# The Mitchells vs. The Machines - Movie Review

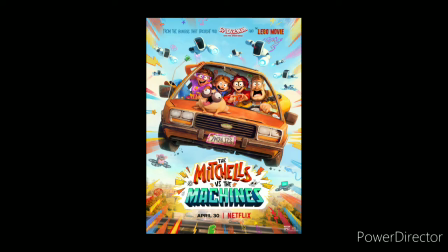0s
Hello there folks, my name is Spoonks and I saw The Mitchells vs. The Machines and it was fantastic. Like I was already really excited for this movie because the director worked on Gravity Falls and it had Phil Lord and Chris Miller's names attached to it.
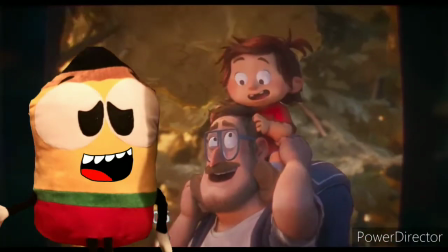14s
But even then I was fully unprepared for how much I would love this movie.
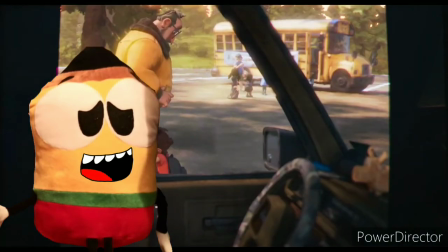20s
It's just that good, and definitely puts Sony Pictures Animation a step closer to becoming one of the most
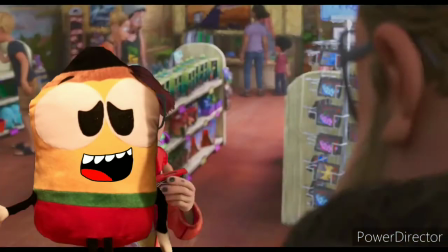27s
acclaimed and well-received animation studios making Hollywood movies out there.
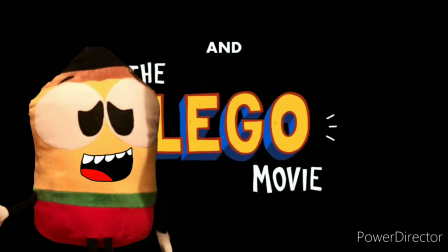33s
First off, the animation is groundbreaking. Using the similar techniques and styles of Sony's previous masterpiece, Spider-Man Into the Spider-Verse,
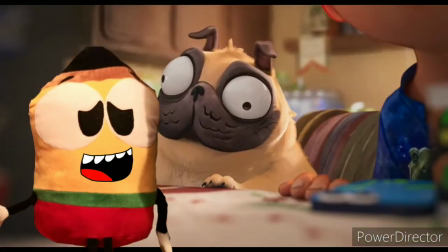41s
This movie uses a style that combines CGI 3D animation with 2D animation that
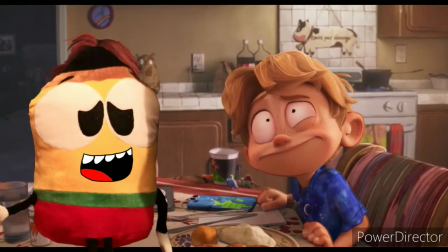47s
makes it look stylized and stand out from the crowd and honestly makes this movie a little more revolutionary.
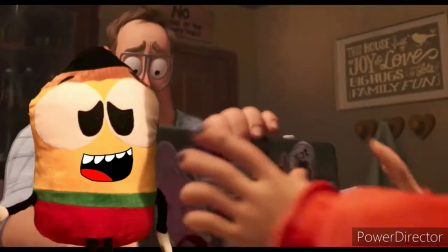54s
But unlike Spider-Ver that was trying to emulate the style of a comic book, this is more trying to emulate the style of a modern animated series like
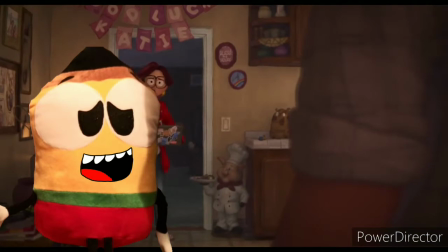62s
Gravity Falls or regular shows with the simplistic designs of the characters and the settings.
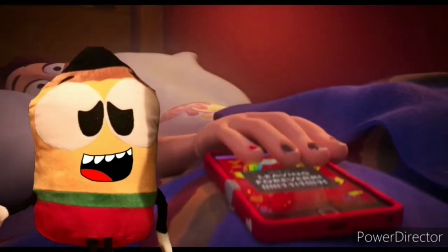67s
And the animators at Sony have definitely mastered the technique of combining 2D and computer animation since Spider-Verse.
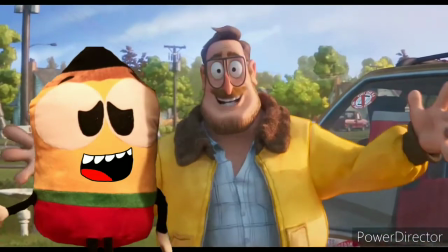75s
With the simple designs and the use of outlines and colors,
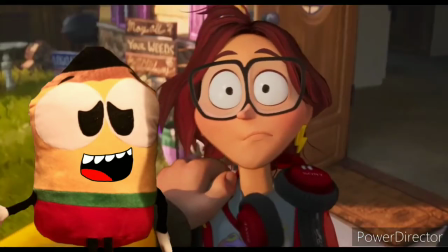79s
it allows the movie to give off this feeling of something being viewed from a flipbook,
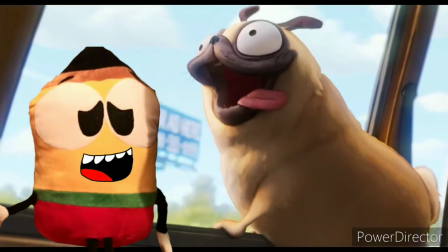84s
or like I said earlier, even in a modern animated series,
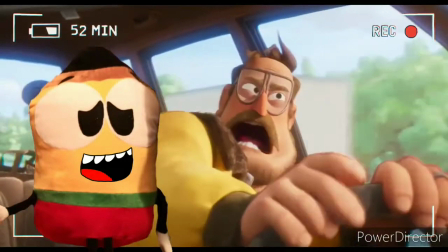88s
while the computer animation allows to give the characters more depth and detail. the story in here as well is also really good and very well executed I
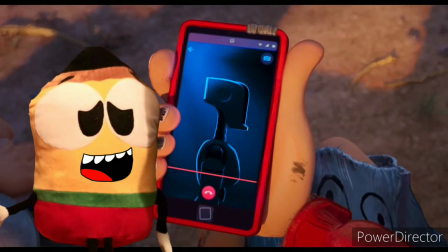97s
know a lot of people had some concerns that the fact that this was turning going from the goofy movie to just terminator and how jarring it
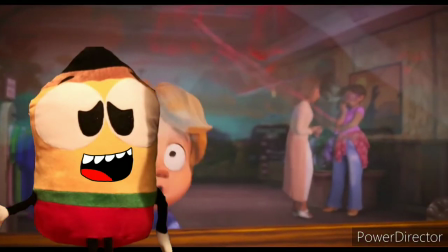106s
was in the trailer but in actuality the movie actually executed this plot change twist in a very subtle and
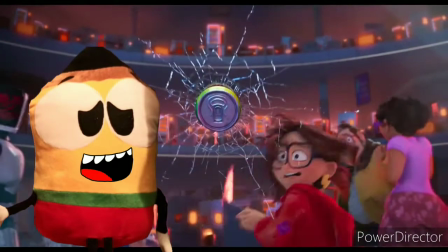114s
natural way that didn't feel like the movie was shifting gears and turning into a completely different movie for the second half which is something most animated movies released nowadays suffer from.
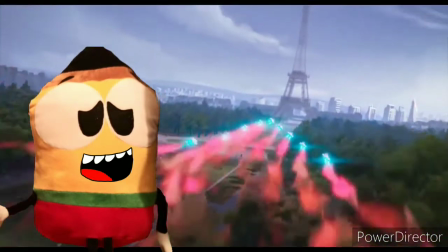123s
The characters are also likeable and entertaining in this movie as well.
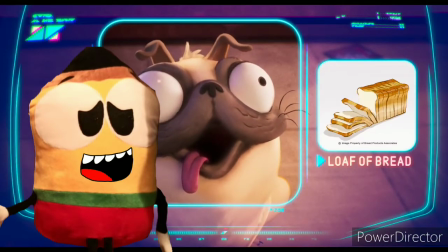127s
You got the title characters of the movie, the Mitchells, who are just excellent and a delight to see on screen.
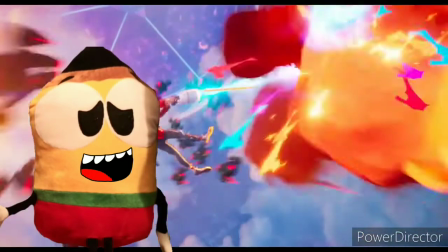134s
You get what each character is going through regarding Katie going to college and I haven't seen a family dynamic this strong since, well, The Incredibles.